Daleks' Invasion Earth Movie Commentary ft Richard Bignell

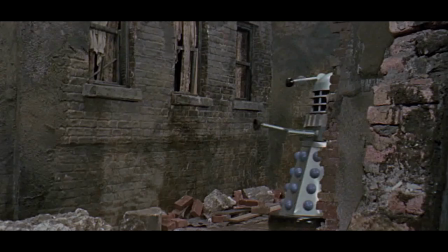20:16 I don't think there was. I don't think so. It's certainly swaying a bit in the water, so there was no one holding it steady.
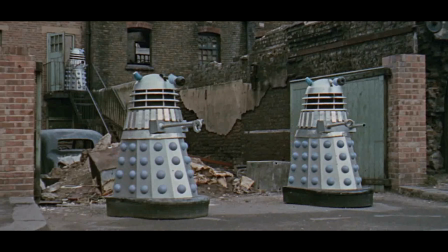20:24 Yeah. That's a pick-up shot from much later in the film, and that is the location shot down by the church.
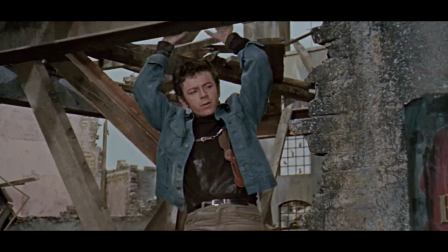20:32 But there's a lot of those little pick-up shots where they've added more Daleks into the film from a shoot much later on.
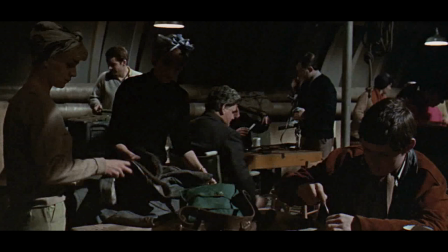20:40 It's odd that they went to such effort to incorporate more Daleks into it when the publicity
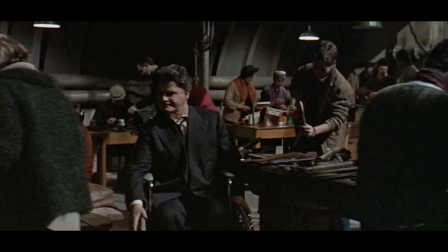20:45 surrounding the film sort of played down the Daleks and focused on the Robo-Men, didn't it?
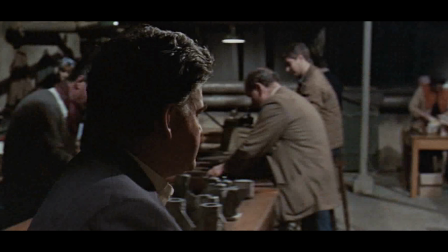20:50 Yeah, yeah. Actually, quite a big set, this Rebel base.
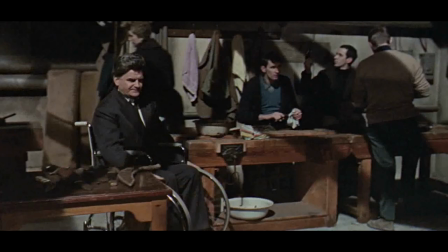20:57 I wonder if The Web of Fear took inspiration from this
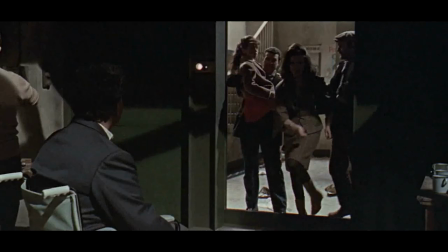21:02 depiction of a headquarters in the underground.
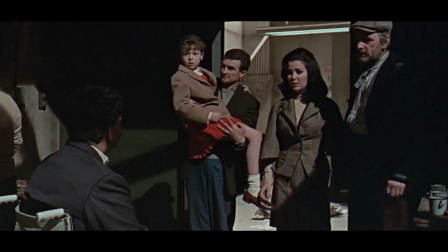21:10 I think that light's supposed to be like a motion detector, Rather than a doorbell.
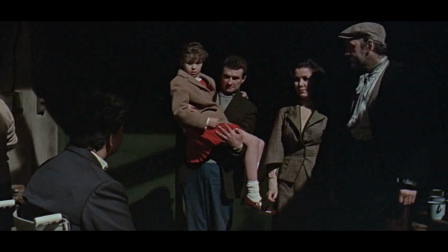21:17 Well, the door opens on its own later on, doesn't it?
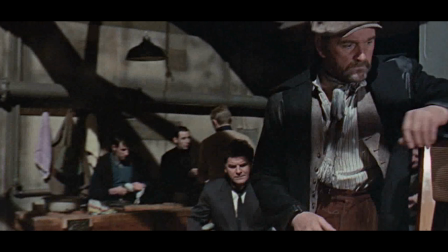21:20 When David and Doctor Who leave, because they don't see Susan's message, because the door opens by itself.
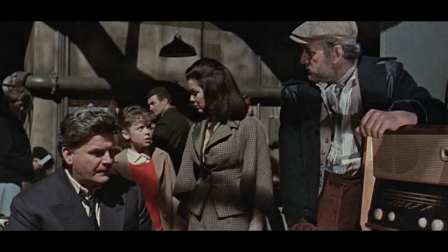21:31 In Sabotsky's draft, there's like a spy hole. So when you press the button in the secret button,
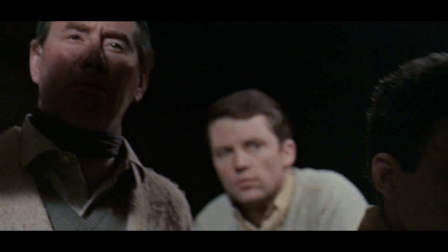21:38 the little hole opens and an eye peers out to check who it is before the door's allowed to open.
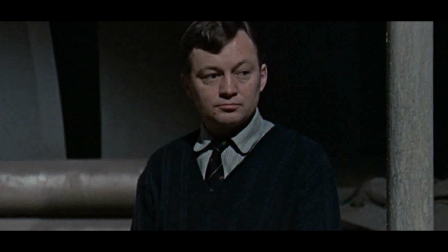21:45 It's a nice detail that the set is curved in the background to give some sense of the London Underground tunnels.
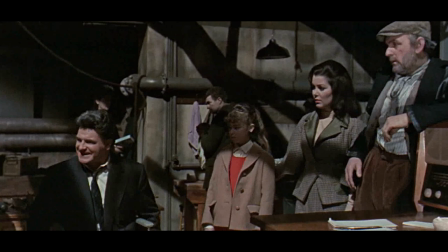21:54 I think Godfrey Quigley does a good job as Dortmund. I've always found the character to be one of the wheat links in the TV version,
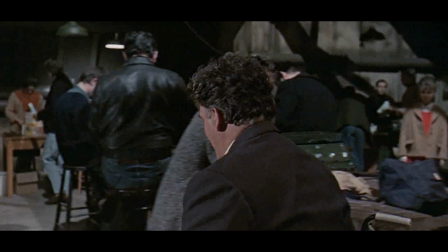22:02 but here he's a very strong portrayal and you can understand why he is the leader of this band of survivors.
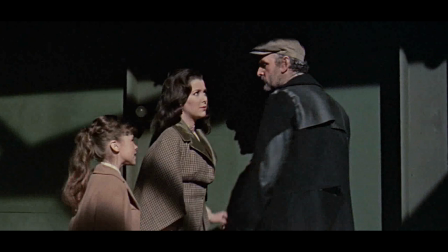22:13 her lines dubbed here
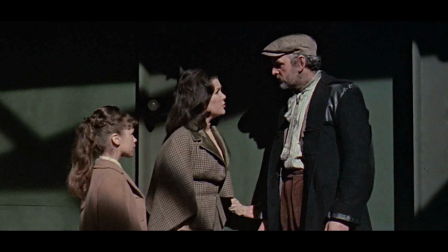22:15 Louise she doesn't say that and I tried to work out what she did say and I couldn't neither can I
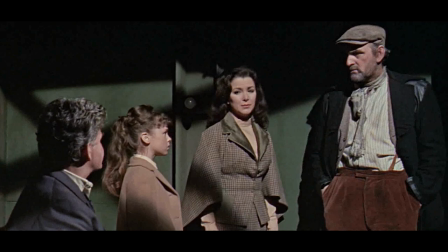22:24 and it's not in the script is it it's not in the draft anyway I reckon she says but what about our two friends outside
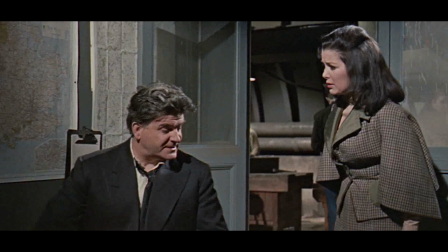22:36 loads of her dialogue is overdubbed
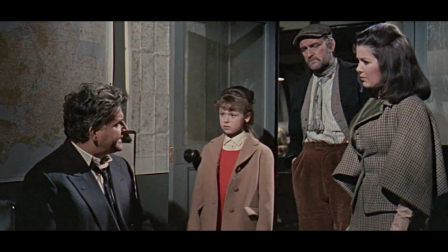22:40 and it's remarkable really I mean she has so little dialogue throughout this film it's embarrassing
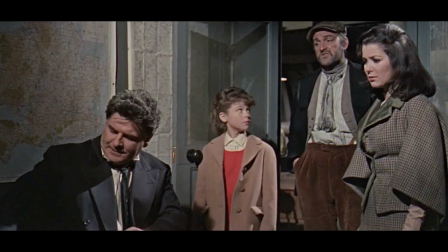22:46 and there's times when she should naturally just say something and doesn't and she just kind of looks
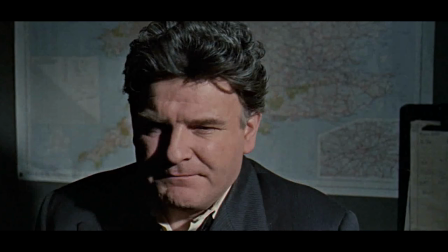22:55 blankly at people rather than there you go
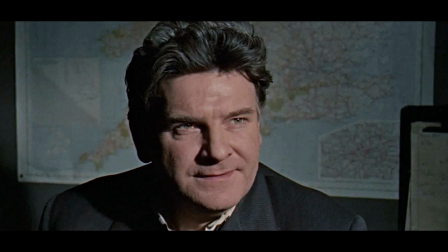23:01 she could have a line there is that too much to ask
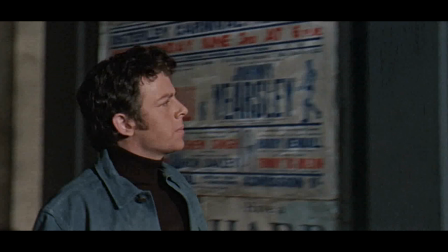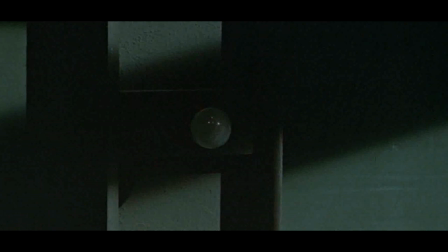23:11 on the walls there you've got some new posters covering up the old ones to
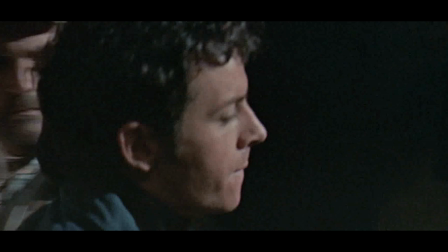23:15 disguise that we've seen this part of the scent before it's the same place they encountered ray brooks in the tunnels before it's
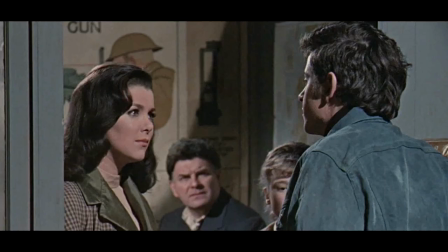23:24 interesting sabotsky's kind of moved the players around in the in in the draft script and then
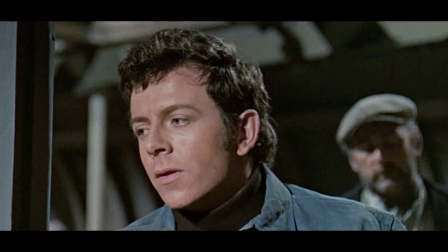23:30 in the final script changing uh which characters are involved in which set
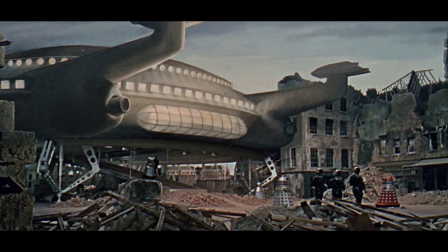23:35 pieces you know like in the tv version it's jenny and barbara who escape in the
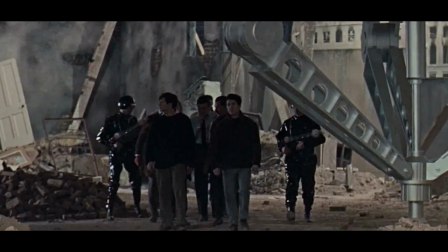23:41 van and Barbara becomes Louise who's on the saucer in this
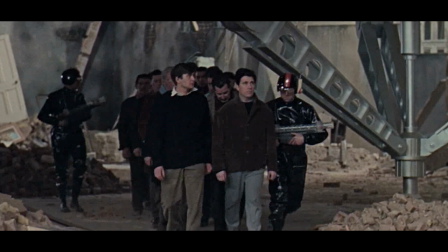23:46 and it's Dortmund and Susan in the van and just all these kinds of retaining
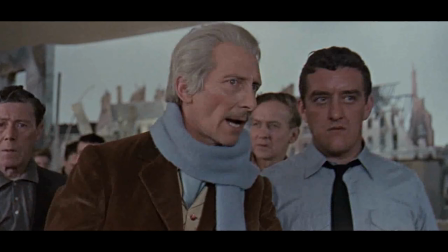23:51 all of the vital elements but just moving all the bits around on the board.
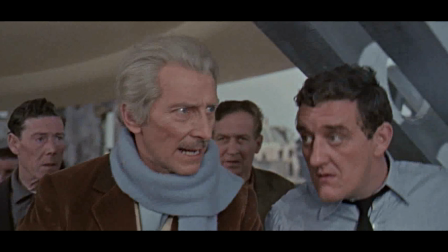23:57 Of course this scene here is virtually the identical set
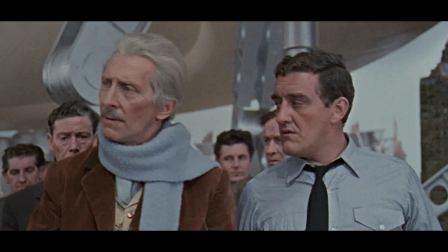24:02 to the where the TARDIS lands very cleverly just slightly changed
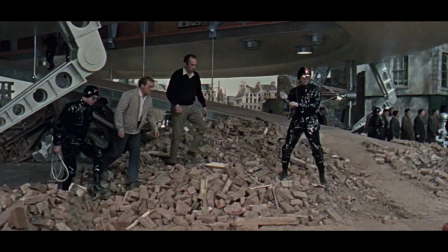24:07 around just to give it the impression that it's somewhere completely different and certainly for years i never realized
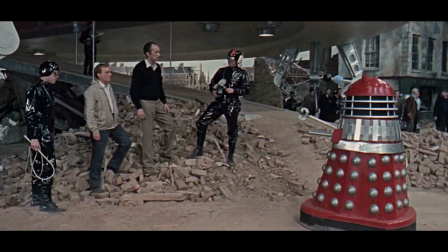24:12 it was the same place it was a completely different set but there's so many
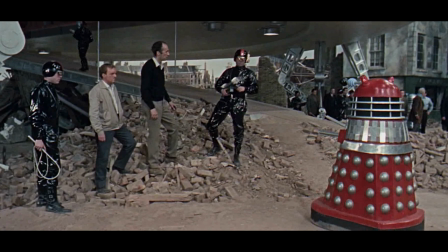24:16 buildings that match that you can pick out something that the mary bell shop and what have you that's all the same